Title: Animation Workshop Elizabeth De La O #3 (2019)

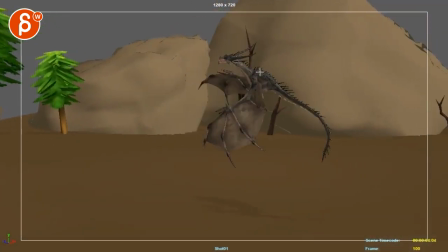[10:45]
yeah it is through here it's just there's something be careful when you have body up like this with the tail down and then you go down with
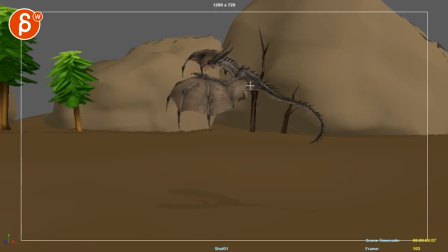[10:52]
the uh with the head here and the tail goes up there's something where it feels like this is one piece pivoting off the middle and does kind of a what the word would be it's kind of that seesaw is that a seesaw whatever it is that you know when kids are sitting imagine the ground is here
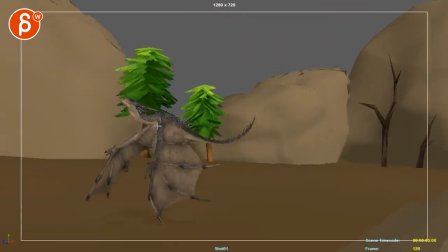[11:14]
anyway it kind of feels like it's pivoting off of here going down and then again pivoting off the middle going down like that but
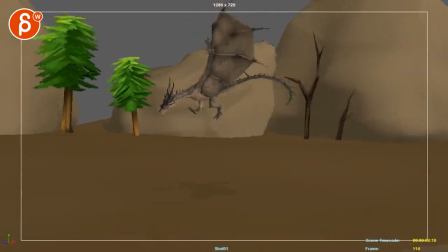[11:22]
the main thing here out of everything if you had to look out it's like man i don't want to do all of this i want to just touch a
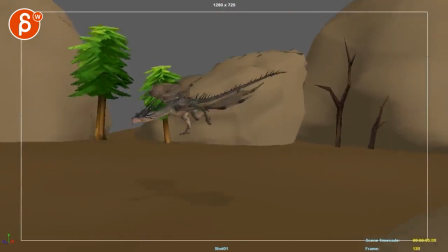[11:29]
couple things here this would be the first thing to fix this just doesn't quite work the the slow look of those legs here and in the flap with no momentum up and in the magical float up so out of everything this is the section i would tweak first and
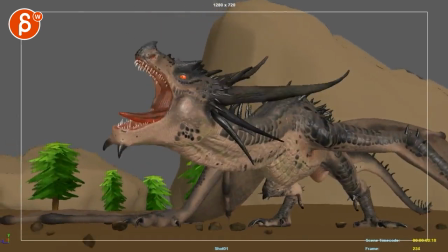[11:48]
then probably this area and you could always kind of rotate the head up translate the head away from us a bit more to give this a nicer line and more
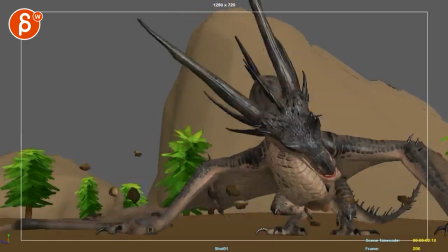[11:57]
room and silhouette for the horns but this section i would probably do next and
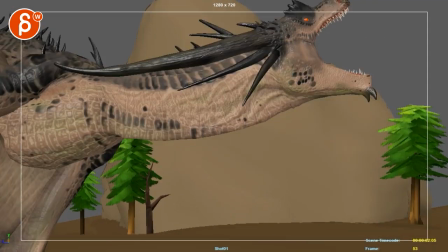[12:02]
then the rest would be this this one all
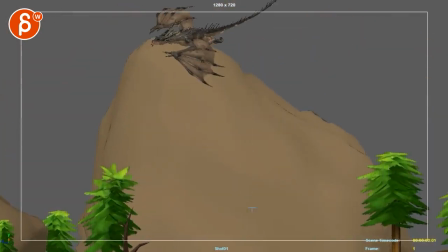[12:07]
right i hope that makes sense if not as always let me know uh and then i saw the other one now the other one has uh let's groove tonight
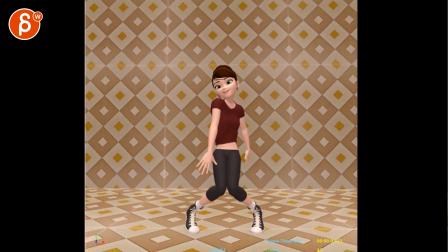[12:16]
some awesome earth wind and fire music now i'm
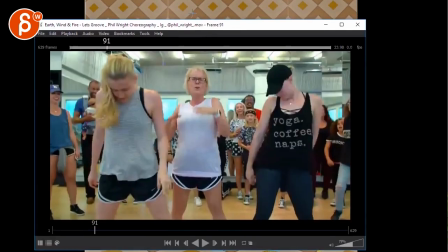[12:21]
gonna play just a little bit and turn down the the audio because of copyright issues
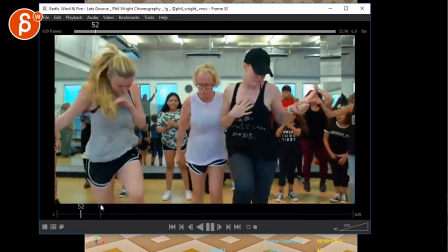[12:26]
right because of let's play this here yeah right down that down down
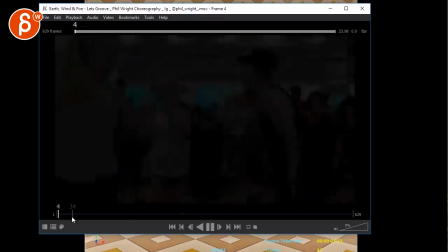[12:33]
let me bring down the sound i'm not going to sing uh but that's your reference you have them dancing
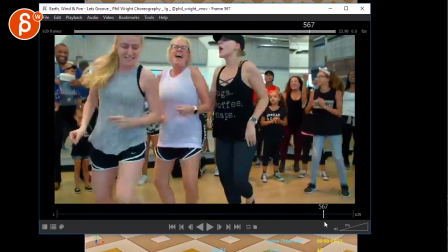[12:44]
and it's a long piece it's good stuff there i can't dance at all now this is yours again bring down the
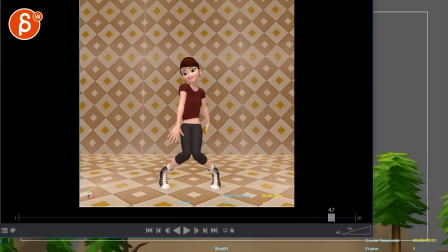[12:52]
sounds don't want to get a copyright strike i have enough of these with my acting analysis clips, which I'm going to fix in the future.
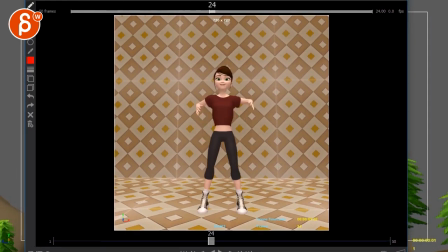[12:59]
So with this, again, it's going to bring up the sun a little bit so people can see what you're doing here.
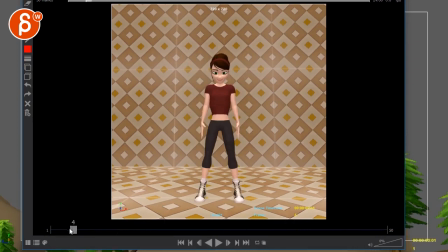[13:07]
Boogie and copyright strike. Anyway, it's very short. I'm just curious what your plan is in terms of how long you want to go with this. Keep going with the widescreen approach and not a Instagram square or old school TV aspect ratio.
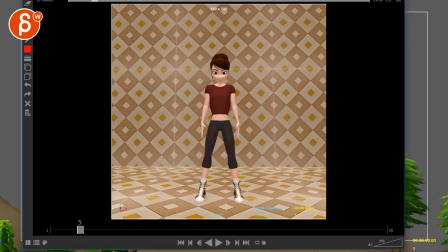[13:24]
My main thing is when you do dances. I mean, it can be all really, really well animated. It's all super cool. But then it's always kind of, it's just kind of movement. It would be kind of neat if you could bring something character related.
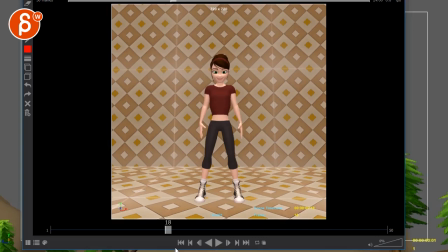[13:40]
That being said, that's really just me. And I know I'm very subjective. And if you just want to do a dance, but it's fun to do, absolutely go for it. If I'm looking at this, like something that could be fun. it is really just me again you don't have to do this but imagine there's the tv and there's a couch
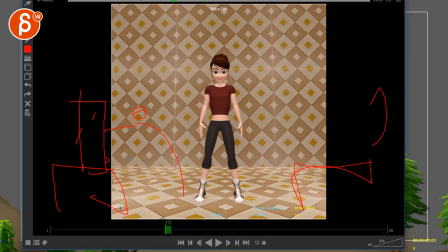[13:59]
and maybe she leans down turns on the tv or something the music starts she does a little clap and then goes into her dance routine while she does all that dance routine she moves back until she hits the couch and then sits down it makes her sit down or something you mean there's
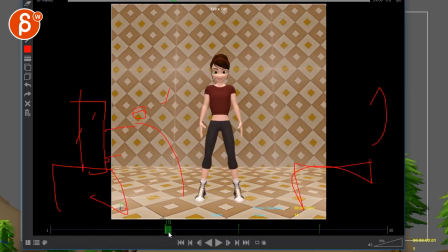[14:14]
something where there's more of a story to it and this is a very simplified story but something that the character is doing and then with like a beginning and an end so it's not just movement you
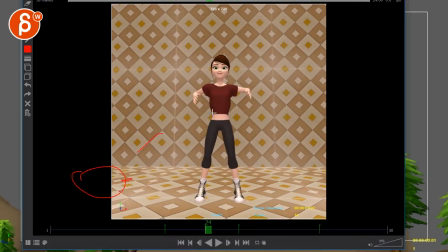[14:29]
know or even it's just like there's a cat here and she dances for the cat and does something yeah i don't know like something where it tells us something more about the characters there's some connection um or